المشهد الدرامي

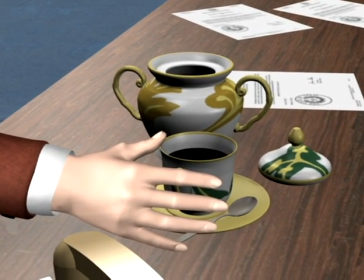[0:00]
What are the papers scattered on the table? And whose hand is this? By suppressing that information for a short while, we pay more attention.
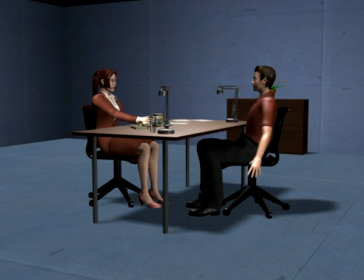[0:09]
A closed framing is self-contained. The entire story is within the frame, and we have everything we need to understand it. So if an open framing creates questions, closed framings create answers.
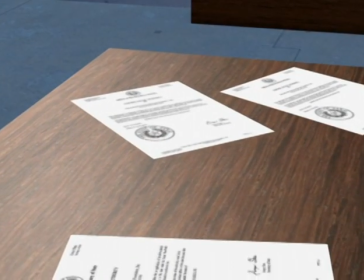[0:20]
As soon as the cat's out of the bag, we can't go back to an open framing and expect the same sense of mystery and curiosity.
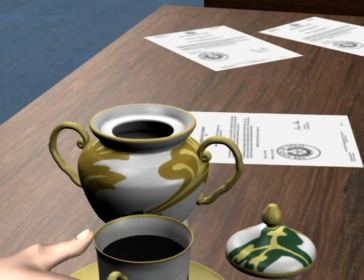[0:28]
Everything is now just an insert. And the long, slow reveal from before has now lost most of its punch because we already know the larger whole it's part of.
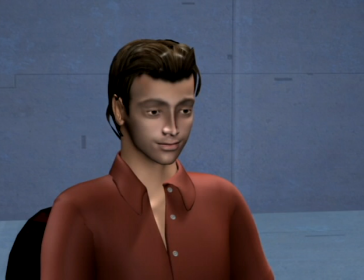[0:39]
Anytime we can make a scene move from open framings towards closed framings, the scene as a whole becomes more interesting than if we do it the other way around, and it's a very effective habit to develop.
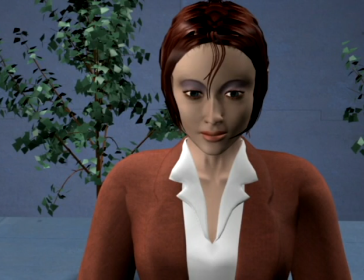[0:50]
On a slightly larger scale, the logic of open and closed framing is key to deciding the cutting order of shots in a scene. Here we're starting on a single character, and we don't know that this is an open framing until we cut to reveal another character also in the scene.
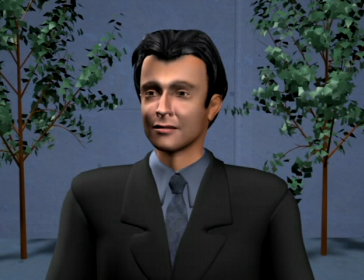[1:05]
A classic comical trick is to play on assumptions, as here where the man is talking about something deeply personal, so we assume that he's maybe with a therapist.
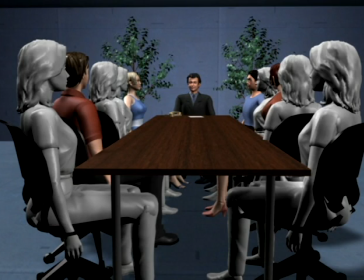[1:14]
Cutting to reveal him in the center of the boardroom of a Fortune 500 company completely changes the meaning.
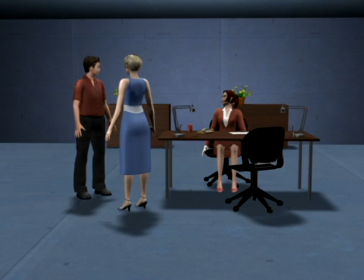[1:21]
A master is usually a very closed framing, and while starting a scene in a master works wonders for establishing geography, it eliminates any visual mystery right off the bat.
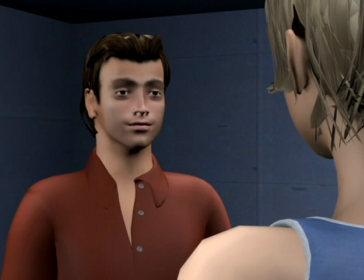[1:31]
But we don't need masters per se, because all we want is for the internal geography between the characters to make sense, which we can easily achieve by honoring the line or by creating overlapping groups.
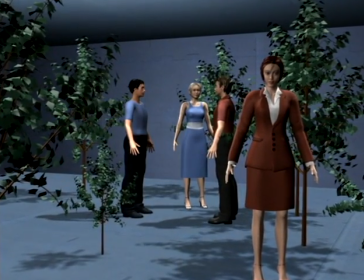[1:42]
Masters work best for scenes where we need to deliver a lot of information quickly because one glance conveys the whole situation.
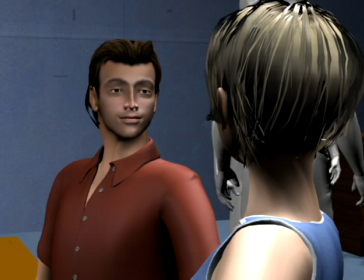[1:50]
A master or closed framing also works great to wrap things up, for instance after we've been covering intimate dialogue in close shots.
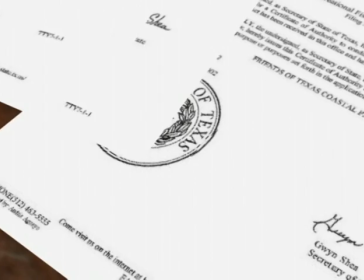[1:59]
We then cut to a wide shot to close the scene. But regardless of whether or not we use this to control the order of information,
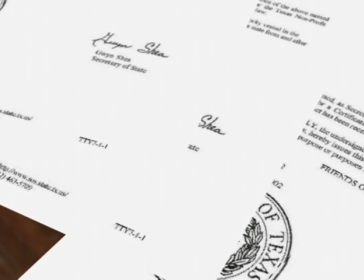[2:07]
open framings tend to simply be more interesting because they create the feeling of shooting a small part of a world that's much bigger.
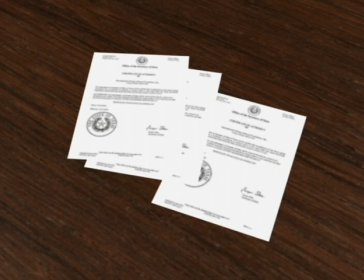[2:15]
Closed framings, on the other hand, give the feeling that the world has a definite size.
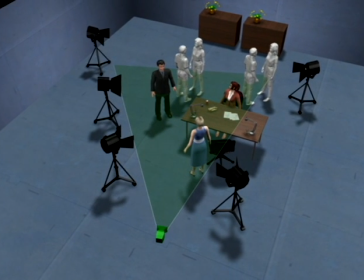[2:21]
In this scene, we're restricted by the size of the set, and whether we're on a soundstage or on location, the edge of the set is a realistic concern.
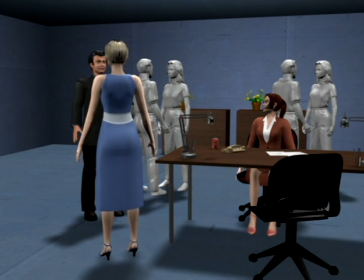[2:30]
So the tendency is sometimes to just barely squeeze the action into the set and cover it in the widest possible shot to capture the whole available scene. But after a while, we begin to feel confined, as if the world ends just to the left and the right of the frame.
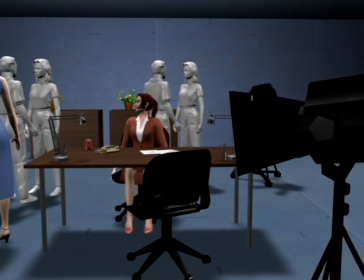[2:43]
Which is true. The slightest pan reveals the edge. This often makes a set look like a set.
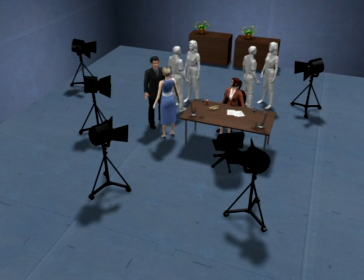[2:53]
What we really want is the feeling of a world that extends infinitely beyond the boundaries of the frame and where we're simply capturing the part that happens to intersect.
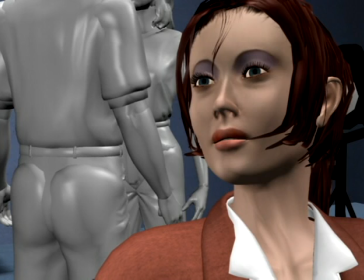[3:01]
So if we resist shooting the set as a whole and we stick to more open framings, we of course don't get to see all the production design, but the characters become much more part of a real environment.
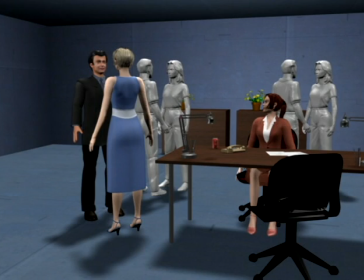[3:12]
But this doesn't have to exclude wide shots. We just have to make it appear that the world continues outside the frame by having the surrounding environment spill into the frame. So we'll rearrange the set or deliberately bring in things to be cropped, starting with a table, a counter in the background,
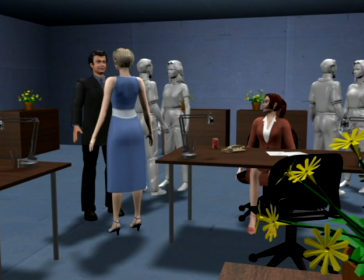[3:29]
some foreground, and by placing some extras over the edge of the frame, making the scene part of a limitless world.
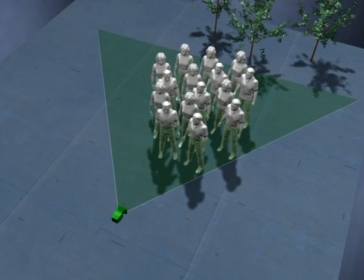[3:37]
Open framings are also useful when we need to make a few characters look like a lot.
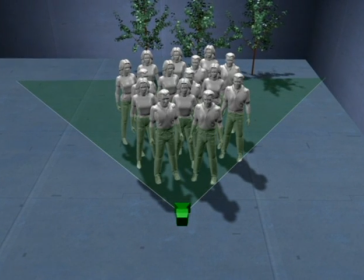[3:42]
Here we want to make 15 extras look like a crowd, and using a slightly wide-angle lens, the framing is about closed.
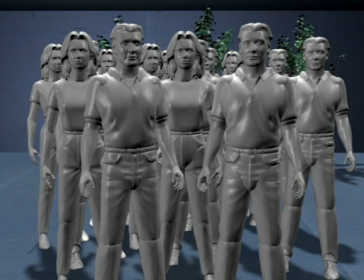[3:50]
With all the extras in the shot, we get the feeling we're seeing exactly 15 extras and not a crowd.
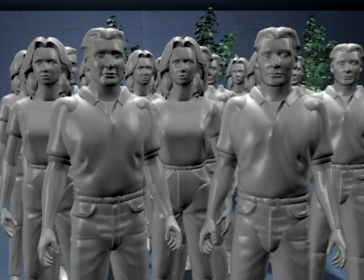[3:55]
If we tighten the shot, they spill over the edge, but it still feels like we're seeing the whole thing.
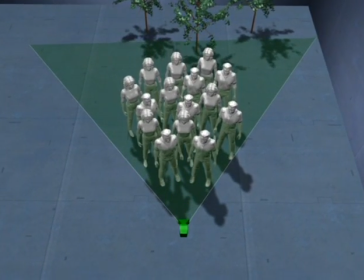[4:01]
What we should do instead is create an intensely populated shot with enough spill over the edges that we believe the environment looks the same.
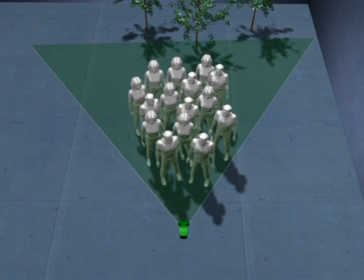[4:08]
So we'll start by staging the characters deeper and closer together,
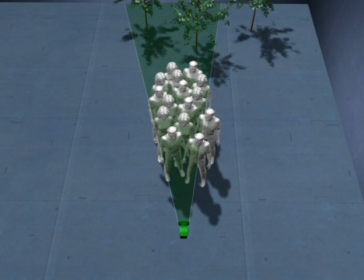[4:12]
and use a longer lens which automatically makes the frame more open, at the same time compressing the space.
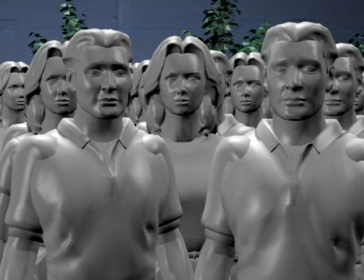[4:18]
We then make sure to fill in any gaps around the edges so the world is infinite. With crowd sound effects added, this can be quite convincing.
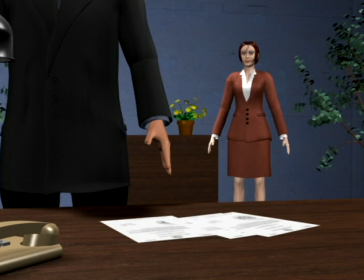[4:28]
Finally, open and closed framings can effectively be mixed within a single shot. Here the man is waiting to talk to the woman about a serious error in some paperwork. So the framing is closed on her and the papers, but open on the man, and we don't know what state of mind he's in.
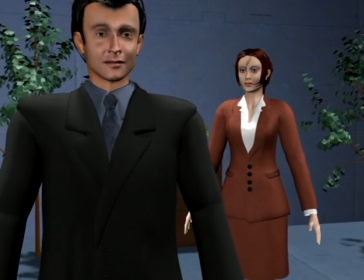[4:44]
As we crane up, we gradually find out.
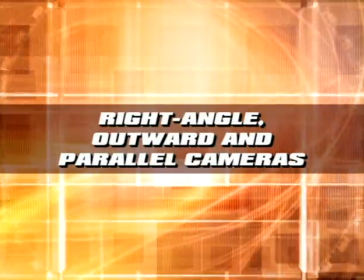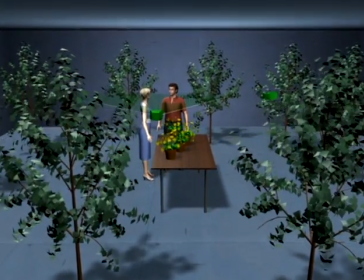[4:53]
In the next number of chapters, we'll run down some simple geometric shapes to align cameras and characters by.
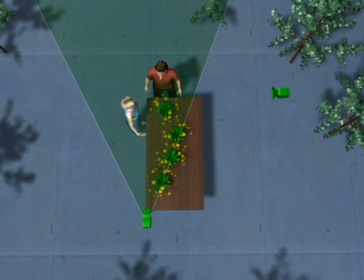[4:59]
These shapes are not goals by themselves, but they can be an aid in structuring coverage because once we spot a shape in a scene, we have a set of techniques ready to go with that shape.
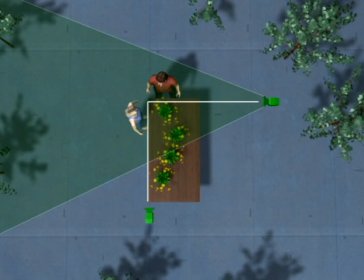[5:08]
Placing cameras at right angles can be a useful alternative to over the shoulders when the characters are standing at angles to each other.
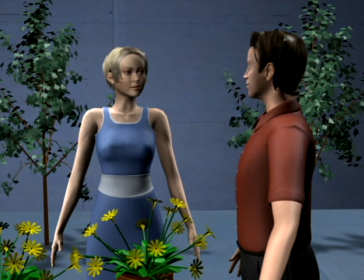[5:16]
As we cut between the cameras, each shot is a frontal view of the character in focus and a side view of the other, making each shot personal to each character.
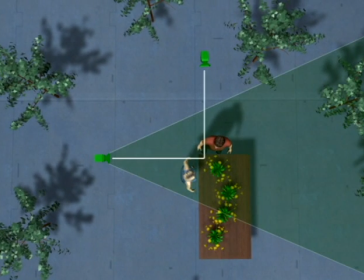[5:26]
Putting the cameras out here, we're doing the same thing, but from outside the action. The side view is now the main view on each character.
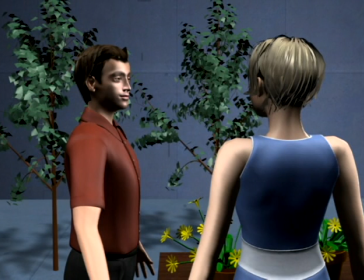[5:35]
Whether or not to stage in right angles is a style choice, but it can be effective when characters are also arranged in right angles.
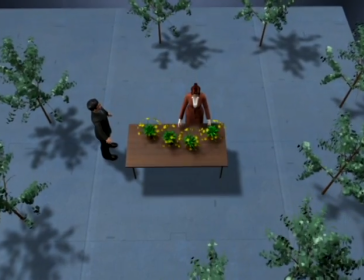[5:43]
This happens surprisingly often.
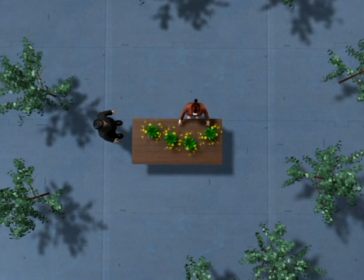[5:45]
Here the man is trying to communicate with a woman, but she's keeping to herself, so let's put in one camera for her and a right angle camera for them both. Let's do a close shot version of the last camera as well.
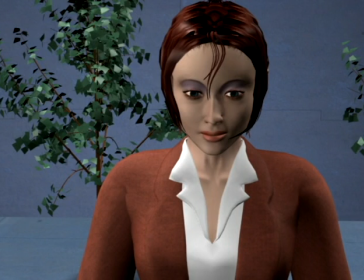[5:59]
Starting in the single shot on the woman, this layout gives us very expressive coverage to edit from.
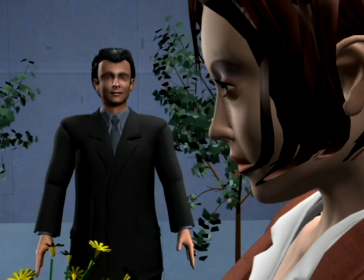[6:05]
The main benefit of right angle cameras is that they very naturally isolate characters and can make shots more individual.
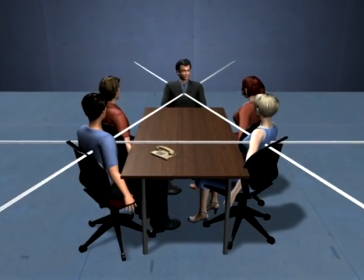[6:13]
Outward cameras are placing cameras outwards from a central point.
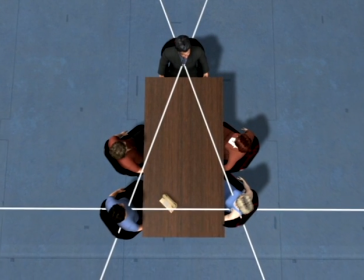[6:16]
This can be a manageable way to cover scenes that easily have many lines like this scene where the characters are sitting around a table. The philosophy is to aim all cameras out from the center, but in reality we'll be backing up most of the cameras to get a better framing.
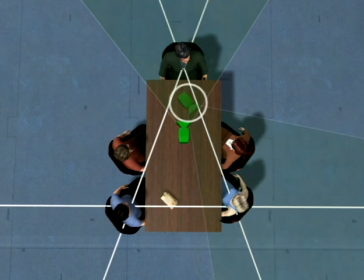[6:32]
So starting with a shot on the man in the suit, we'll put in a camera for the women and one for the men.
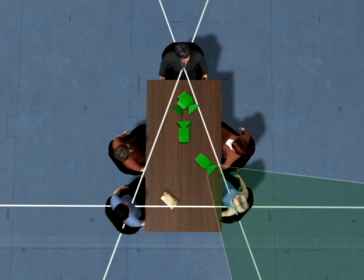[6:37]
Let's also do a camera on the blue woman and one on the blue man.
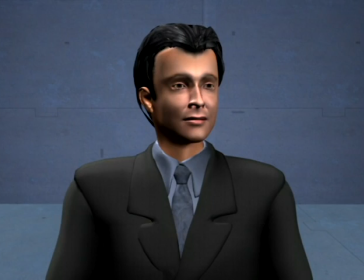[6:43]
Since we're staying within all lines, the coverage makes sense, at least in theory.
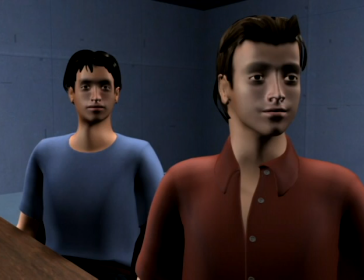[6:48]
Practically, cutting between 360 degrees of cameras can sometimes feel like we're twisting our necks.
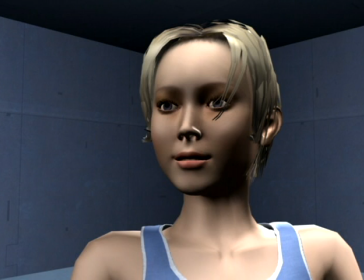[6:54]
For that reason, it can be a good idea to limit the arc in editing and never cut around in a full circle.
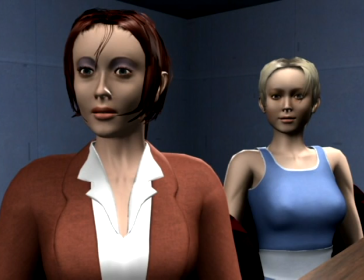[7:00]
So we'll avoid cutting from this camera to this camera.
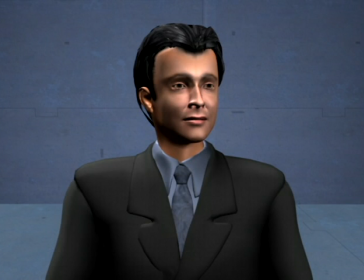[7:05]
Instead, we'll hinge on the man in the suit to get back and forth, as he seems to be the moderator in the scene anyway.
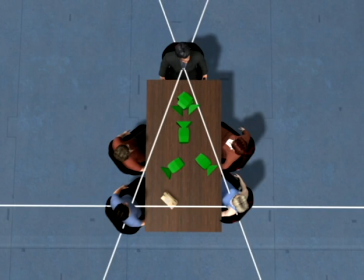[7:12]
As in choosing a major coverage angle, starting coverage outwards from a central area is a good strategy because it creates less line issues.
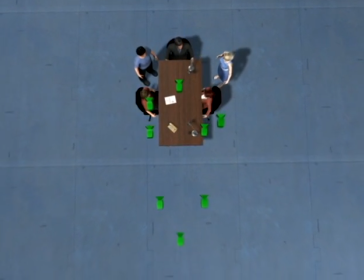[7:21]
With parallel cameras, all cameras are shooting in the same direction. This produces very two-dimensional coverage that can be a style in itself.
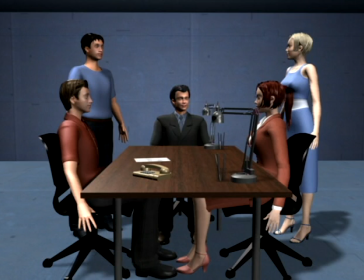[7:31]
Parallel cameras can work great on a limited set that doesn't allow a lot of freedom to pick angles.
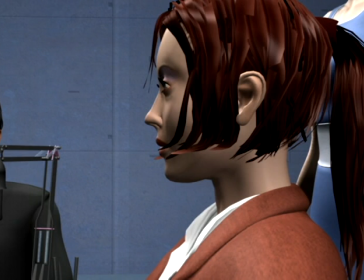[7:36]
Here we really only need a back wall. But since every shot is from the same angle, spatial continuity is harder to maintain.
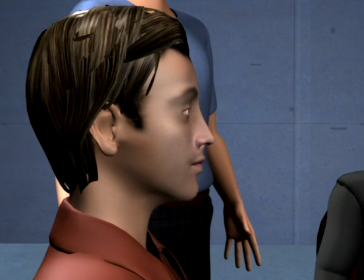[7:45]
Keeping the space consistently in front of the characters helps. We're keeping the moderator in the center, which also helps.
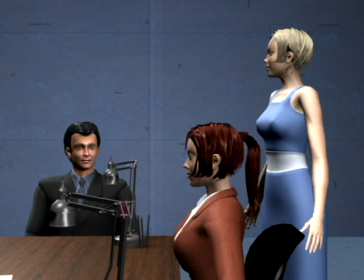[7:55]
We've additionally set up some cameras to create overlapping groups. In a scene like this, where spatial continuity is easily a problem,
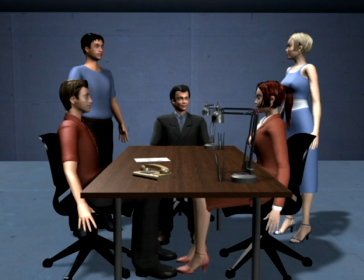[8:04]
it can be a good idea to shoot a full master because the ability to cut back into a master at any time will be useful in editing.